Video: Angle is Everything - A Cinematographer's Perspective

All right. Hello, everyone. Welcome back for another breakdown. Today, we're doing a fun one. Lots of layers, anamorphic, lighting from the outside, the importance of windows, where to put windows inside of location scenes.
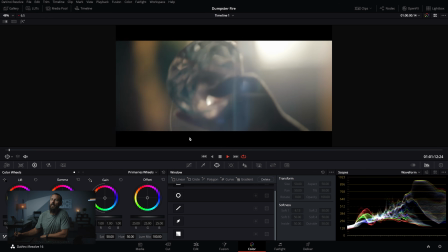12s
This one is going to be fun. We're going to check it out. Let's go. So this is, I think it's for a bank, some sort of fake diamondy bank thing.
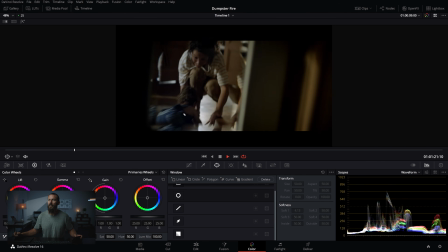20s
Lots of layers. This is classic framework lighting all throughout. You can see just how down everything is, how low it is over here as we scroll through this thing.
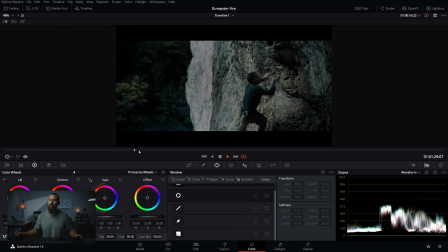29s
Baby walking, people climbing, it's dark, there's a smoke, there's some sort of fire down below, he needs to get out.
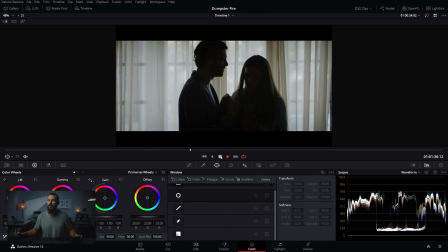36s
Here we go time for this gentleman. Yes, please, I will have shears and no fill light, please.
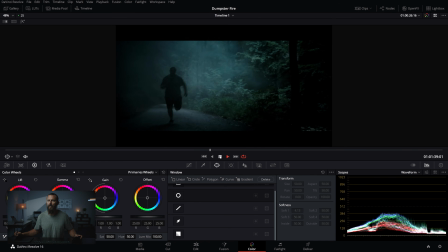43s
Can we do that scene? Yes, we can, and it's still smoking. He's struggling to run out of there.
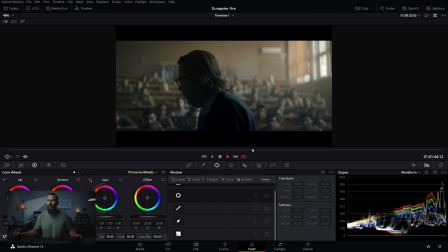50s
And this guy lost his job. Why is it so sad? Oh man, we're gonna have to do a whole breakdown. This is like a cinematographer's best friend, the old classroom style lighting, right? You're gonna get your big lights out.
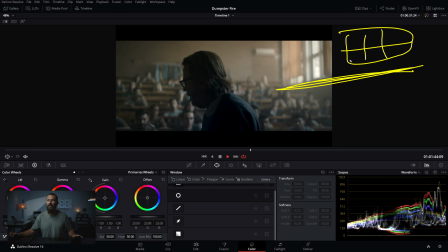64s
You're gonna light from the windows that you can't see, which is important in today's breakdown actually, because this is just another time that we see it inside of this commercial, right? Anytime you start seeing these techniques multiple times in these montage ads, you start to think, wait, maybe they are doing it on purpose.
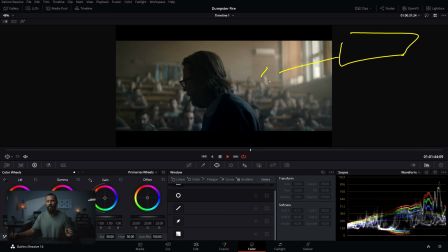79s
Maybe this actually looks better, right? It's not just an accident that these things keep happening. But these are awesome scenes to do. There's lots of wood or like dark textures in the background in the old style classrooms.
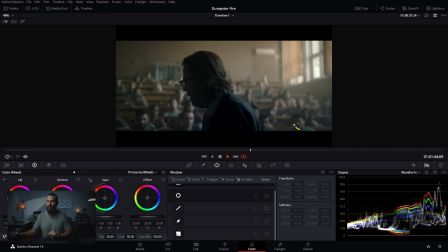93s
You go to the new style ones and they're like all white and terrible. Whereas these old style ones with the seats, first of all, we have so much haze inside of this room. Then we're lighting through the windows that we can't see. We're on the shadow side to create this darkness, nice fall off there.
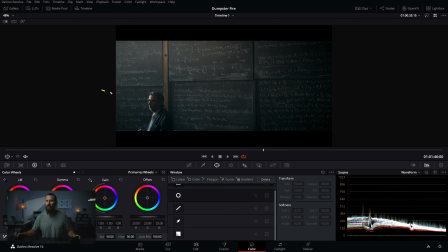108s
And then if we scroll through it, whoop, same thing. Look where he's being lit from. Oh, the window that you can't see.
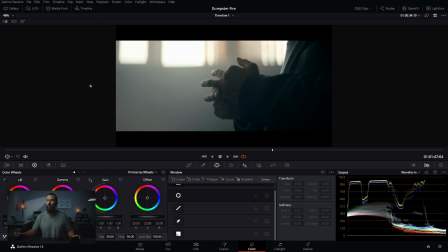114s
And now you can see the window up there, pretty hot, but we're actually lighting it from over here with a light on the inside, right? That's how you get around it. As you move closer, you can start to move things inside. But when you're in the big wide, everything from outside coming this way.
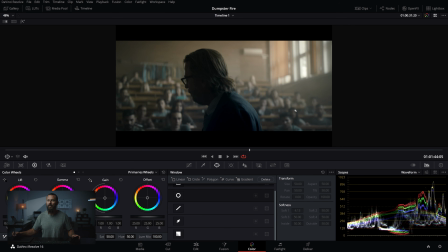129s
And this isn't even the best example of this classroom interior style stuff. We'll have to do a whole breakdown on my favorites because they can look really, really well done.
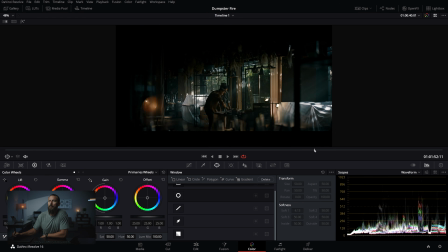139s
Okay, we just keep scrolling through, people playing basketball. Here we go, and this is the scene that we're gonna talk about, right? This nice little, you can even see it in the handheld movements, right? These 3-shot sequences, wide. Now we can't see some stuff. Now we're in close. Big wide, and super tight, right?
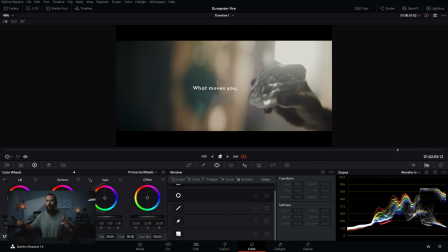155s
It's like the same sequence over and over and over again. You're gonna have your big wide, so you set people where you're actually doing this from.
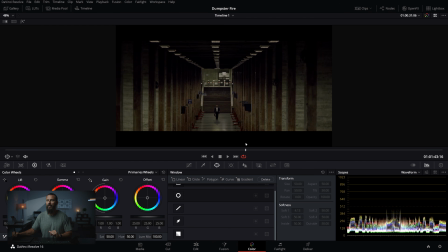162s
I think even in the school, it's the same exact thing, right? We're gonna start in just behind our man.
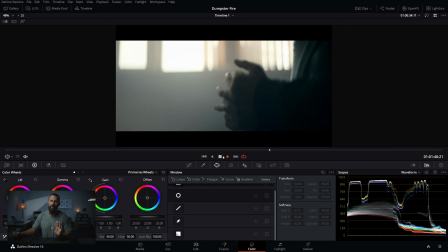167s
It's a little bit, where are we? What are we doing? Out here for this second shot, and then third on the hands.
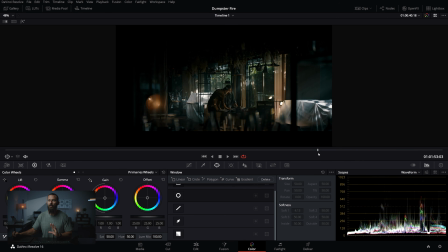171s
We're gonna do the same in this little sequence here. So this is what I often talk about with reels, right? If you can do everything in threes, it just gives you a chance to show off all of your skills. You can show the wide, which is the hardest one to do. Everybody knows it. You can do the wide, and then you can bump in for your little close-up, and then you go macro, where you go your medium shot or something like that.
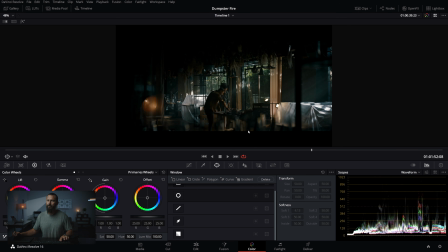188s
So let's take a look at this if we go full screen. So this is the frame that we want to talk about.
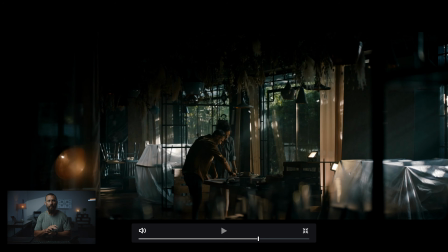194s
First things first, right? Even if you're doing a commercial with zero budget, is you get a cool location. And this is a great location. Not only does it look cool, right? You got lots of things. I can't imagine this was all dressed just for this commercial. It's just a cool location to begin with.
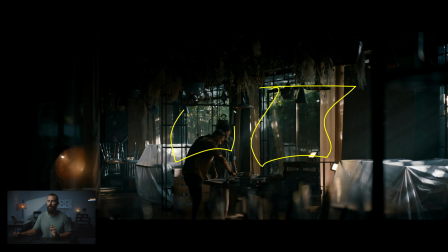207s
The second most important thing is the window orientation to the action and how we are going to block this to make it work for the framework lighting. So what we know from looking at all of our past videos is that we want the action and the camera to be shooting along the exterior windows when on location, right?
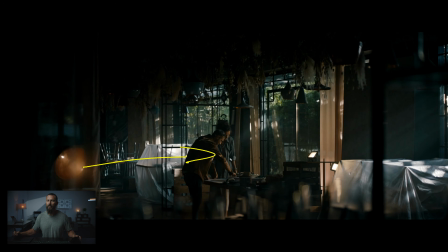224s
We want to be along them. We don't want to be looking into the windows this way because we're going to bring all of our light from outside, right? Because light from outside, big, giant lights from outside look the most natural because that's what we're used to seeing. It's really hard to screw up if you light from the outside with the biggest possible lamps that you can get. But there are some caveats, right?
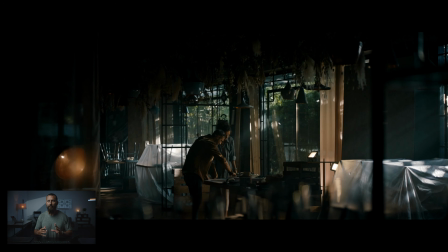244s
There are some things that you have to look out for.
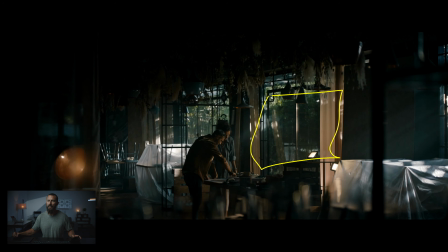246s
Number one, you can't have, in a scene like this, you can't just have a single window in the location. That's not going to work because you have to tie in the windows that you can see in the frame with the window that you're actually lighting from, right? You're lighting from this window, the window that you can't see, blocked beautifully by this thing.
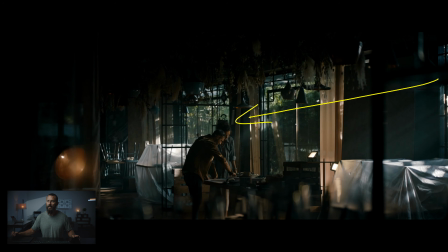263s
There's a giant light over here that is smushing all the light this way, smushing the light this way, right? And it's meant to be like, oh, it's just the same light as the windows that are being shown in the shot. Look at how down they are. The same thing happening over there, when in fact, no, this is where all of the level is coming from.
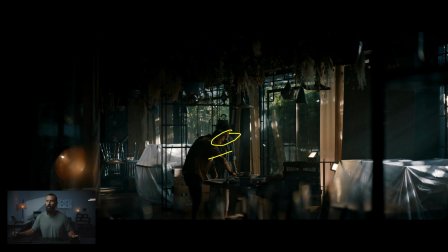280s
You can see it there. You can see these little highlights there on the face. That's all coming from over here, the window that we cannot see. So we're getting depth from shooting along the windows, but more importantly, we're setting ourselves up to be able to light from there. The other thing that you have to do once you say, okay, Well, now here we can shoot along the windows, so this is good.
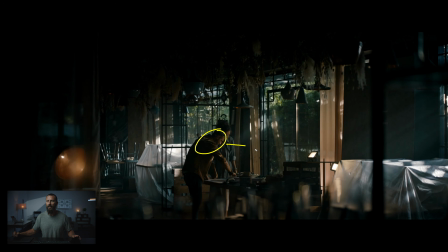299s
We're gonna place the action here. Then we need to talk about the blocking of these two. You can't have this guy on this side of the table, because if he's here, he's blocking, wait, he's got no light. This is a little face here. He's got no light on this side of his face, so he's gonna be all dark, and the back of his head is going to be lit up, right?
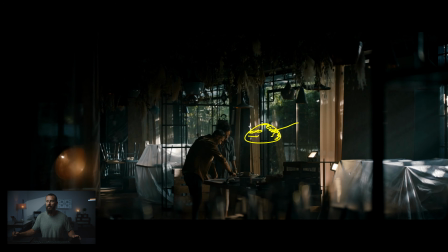315s
Which is no good. We don't want that. We wanna see this guy. We only have so many seconds inside of the commercial. Boom, we need to identify. Person, yes, he's with her, and her light is not getting blocked. So we get these little edges, little edge, and then darkness this way, where it doesn't matter. Nobody cares what the back of you look like, right? People identify with faces, with eyes. That's what they want to see.
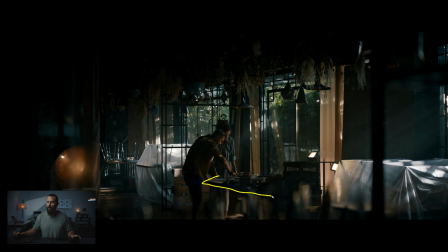335s
So we've got table. Look at the orientation of the table towards the camera, right? We're running alongside of it. Then, not only are we running alongside the building, we talked about the windows already, but look at outside. So we've scheduled this, not so that the sun is over here and it's blasting into this background, right?
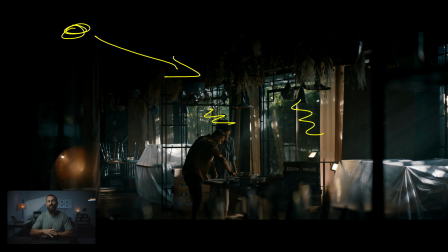353s
Because if it was, that means we have to get so much more level inside. And we want to set ourselves up for the least amount of light that we need to get through this window. Because the big lights are expensive. They cost a lot. It's hard to set up. It's a pain in the ass for the generator.
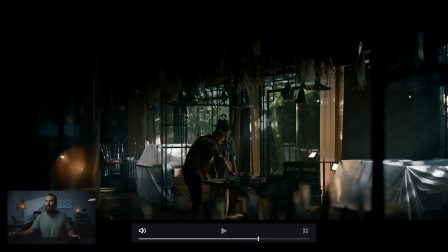371s
All those things. This becomes really, really expensive and really hard to do. So if you're on a budget and you're trying to set yourself up for a time of day out there when you're looking out that way that you don't have to compete against full sun, because that's a lot of level.
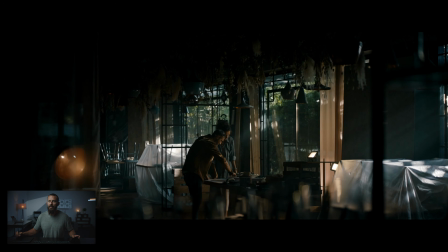384s
Next, we talked about the orientation, we talked about the blocking, all of these little things here, these little layer development items, right? You're just increasing the depth, which increases the interest. We're not even talking about the practical lighting yet. Just the elements. Look at this thing, like movers, plastic here.
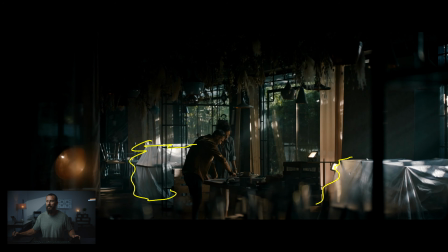402s
This stuff is like a cinematographer's best friend, right? This is in shot. This is much like curtains and shears. You're in shot, you're able to put things that can be seen by the camera that will enhance the contrast, light to dark, to make things a little bit more obscure. You can't see what's under there.
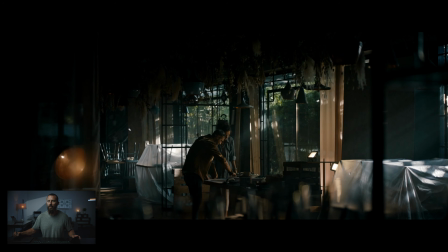418s
It's just this big blob of lightness in this really darkened down image. So that's what, we're just adding layers. This little pole here shooting through this thing, all this stuff in the foreground here, all these little elements. Then we add warm practicals just to heat things up a little bit. Here, again, practical.
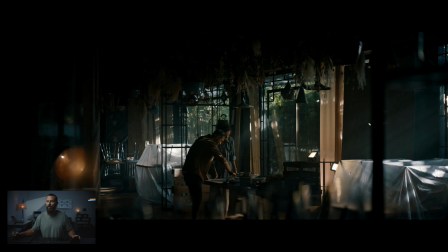434s
You can see there's a little reflection of something up there. I don't know if that thing's actually on or if that's just reflecting one of these things that is pointing up there. But these are just for show, right? They're not actually lighting anything. They're just to create little points of interest. Same thing with what's going on back here. These little sunspots. Now, maybe these are real, right?
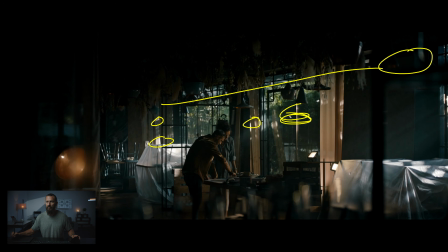453s
Maybe the sun is over there because it's definitely not over here lighting this way. So maybe the sun is over here, but we're gonna block that off of our talent and then we're gonna light our talent with our own lights so that we can control the exact level and the softness and all that kind of stuff. So this is really just to create interest back there. So shoot along the window.
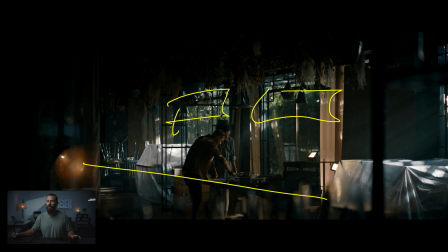472s
Make sure you have windows in the background so it will sell the idea that this is, oh, it's so natural. Without these windows in the background, this light starts to feel really unnatural because your eye doesn't have anything to balance it against.
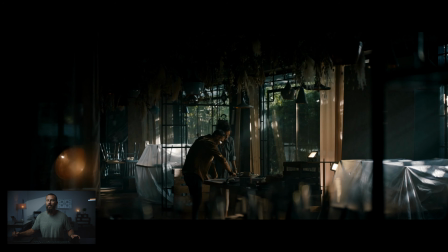484s
And then the whole goal is here to make these little spots, make that little contrast punch, make this almost the brightest thing in the image. If not the brightest, one of the brightest things.